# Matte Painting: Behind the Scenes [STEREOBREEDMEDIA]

What's up, everybody? This is Brad from StereoBreedMedia, and for a while now I've been meaning to show you guys some of the behind the scenes work that we do. So I just got done with the matte painting, collecting it 3.5 hours to do, and I'm going to first show you the finished video clip and a little bit about how we made it. So yeah, check it out.
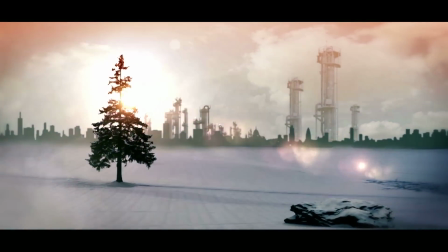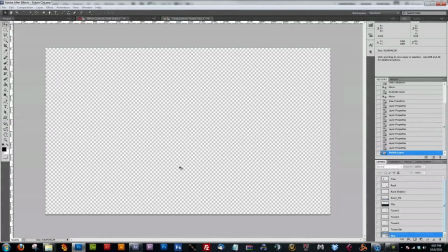[0:27]
Okay, so now that you've seen what the video looks like, let's just go into a little bit about how it was created. This was a matte painting created in Photoshop. So first off, we had to break apart all the different elements and put them into a composition.
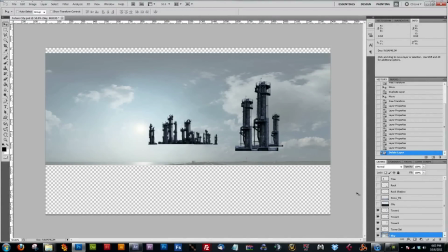[0:41]
So we started with the sky, added the towers into there, the city, which is actually just the silhouette of a city,
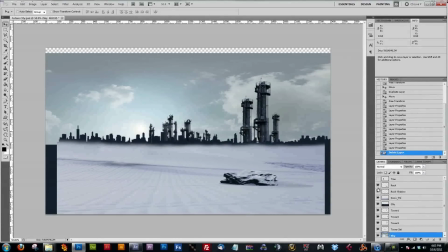[0:50]
the foreground snow layer, the rock and the rock shadow, and the tree. And that was everything, just splitting the elements up so they're on their own separate layer.
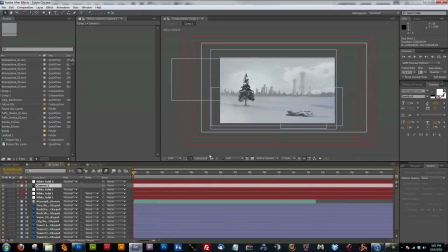[1:01]
Then we took this whole Photoshop file and moved it into After Effects,
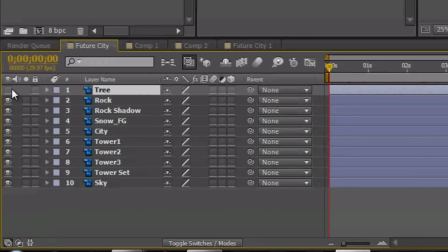[1:05]
imported the whole Photoshop file, so here are those same layers, and we imported into a new composition.
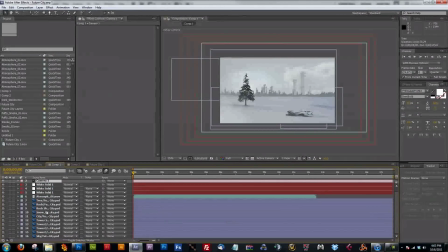[1:11]
In this composition, we took all the elements of the Photoshop file and put it in a 3D space.
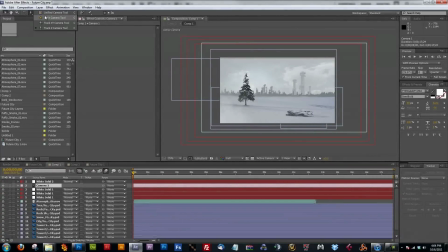[1:22]
So what that means is then we can create a camera. And if you actually see, they're all 2D objects, but all the 2D objects are in 3D space.
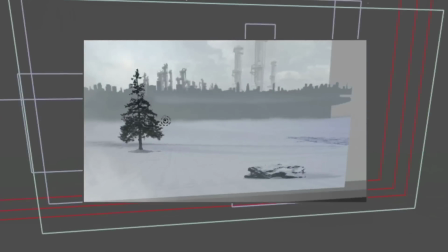[1:32]
So they're kind of pushed back into Z space, where it kind of makes it look like a real world and not two-dimensional.
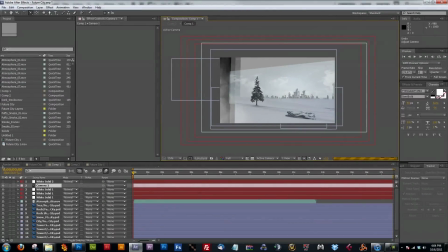[1:41]
So with that, we made a little camera move just from left to right. No shakiness yet. In the final product you saw a little bit of shakiness, but this is just a straight move from left to right. The only other things we did was add this atmosphere layer.
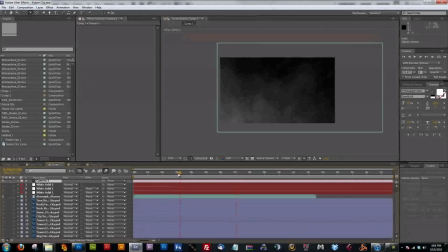[2:01]
So if I shut off all these files real quick, it's just this like kind of smoke and hazy type thing, just to give it a little bit more movement and to make it look like a frosty morning or
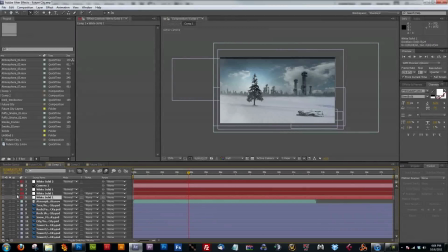[2:13]
sunset, whatever you want to do it. And then the other thing is, if you look at this right now,
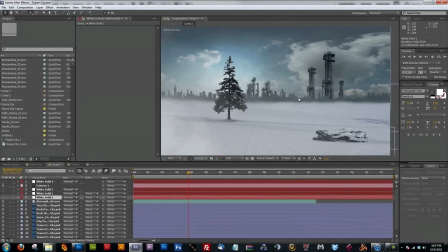[2:20]
the buildings don't look like they're actually that far away. One reason for that is as things get further off in the distance,
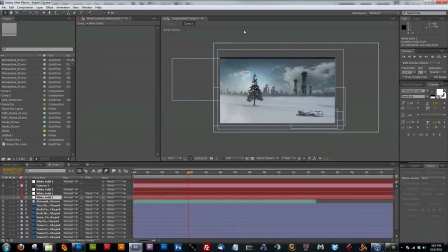[2:28]
it gets harder to see them because there's more air in between the viewer and the object. So it actually gets a little bit like washed out. So I added these white solids
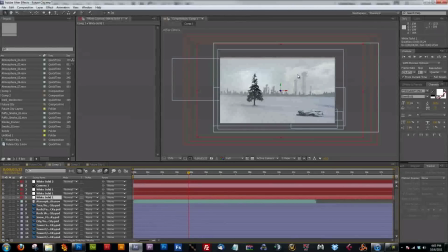[2:44]
to kind of just make it look like there's actually, you know, frosty air in between you and that object.
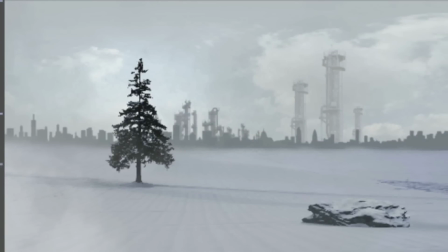[2:52]
So once again, this is without, and this is with.
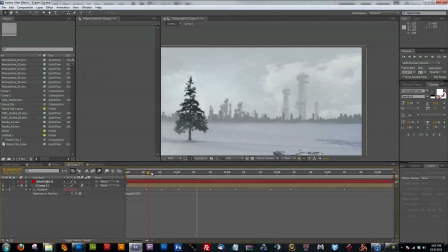[3:00]
So it just kind of adds to the realism a little bit. So we comped that whole thing, and then we added a wiggle expression to give it that bouncy handheld camera shake type thing that you've seen in the final product.
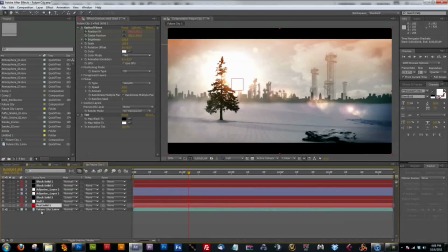[3:14]
We rendered that out as a whole video, and then we started adding our touch-up effects.
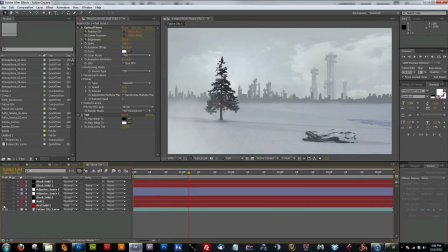[3:19]
So we started out with this video, and we first added a lens flare to act as the sun in this part.
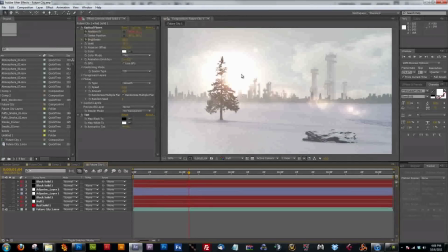[3:26]
Tracked it to the scene, and then made the brightness flicker on and off whenever it bounces through the tree to make it look like a real lens flare. So we tracked that to the null, and then we added our widescreen in.
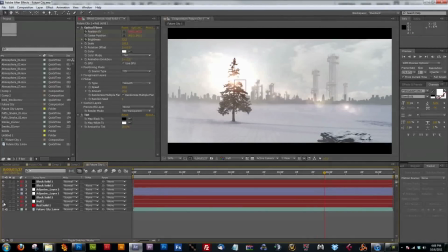[3:45]
And this is actually a gradient or however you want to say it.
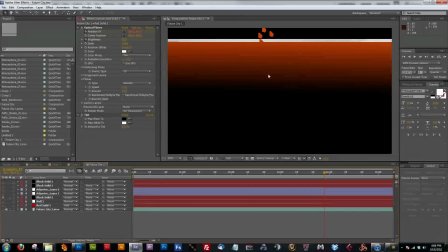[3:51]
It's just an orange gradient going to a black, and we applied it on the screen layer, so the black becomes invisible, but you can still see the orange.
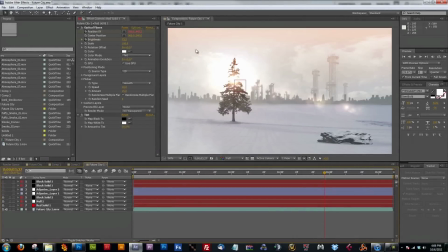[4:02]
And pretty much what that does is adds an orange tint to the sky.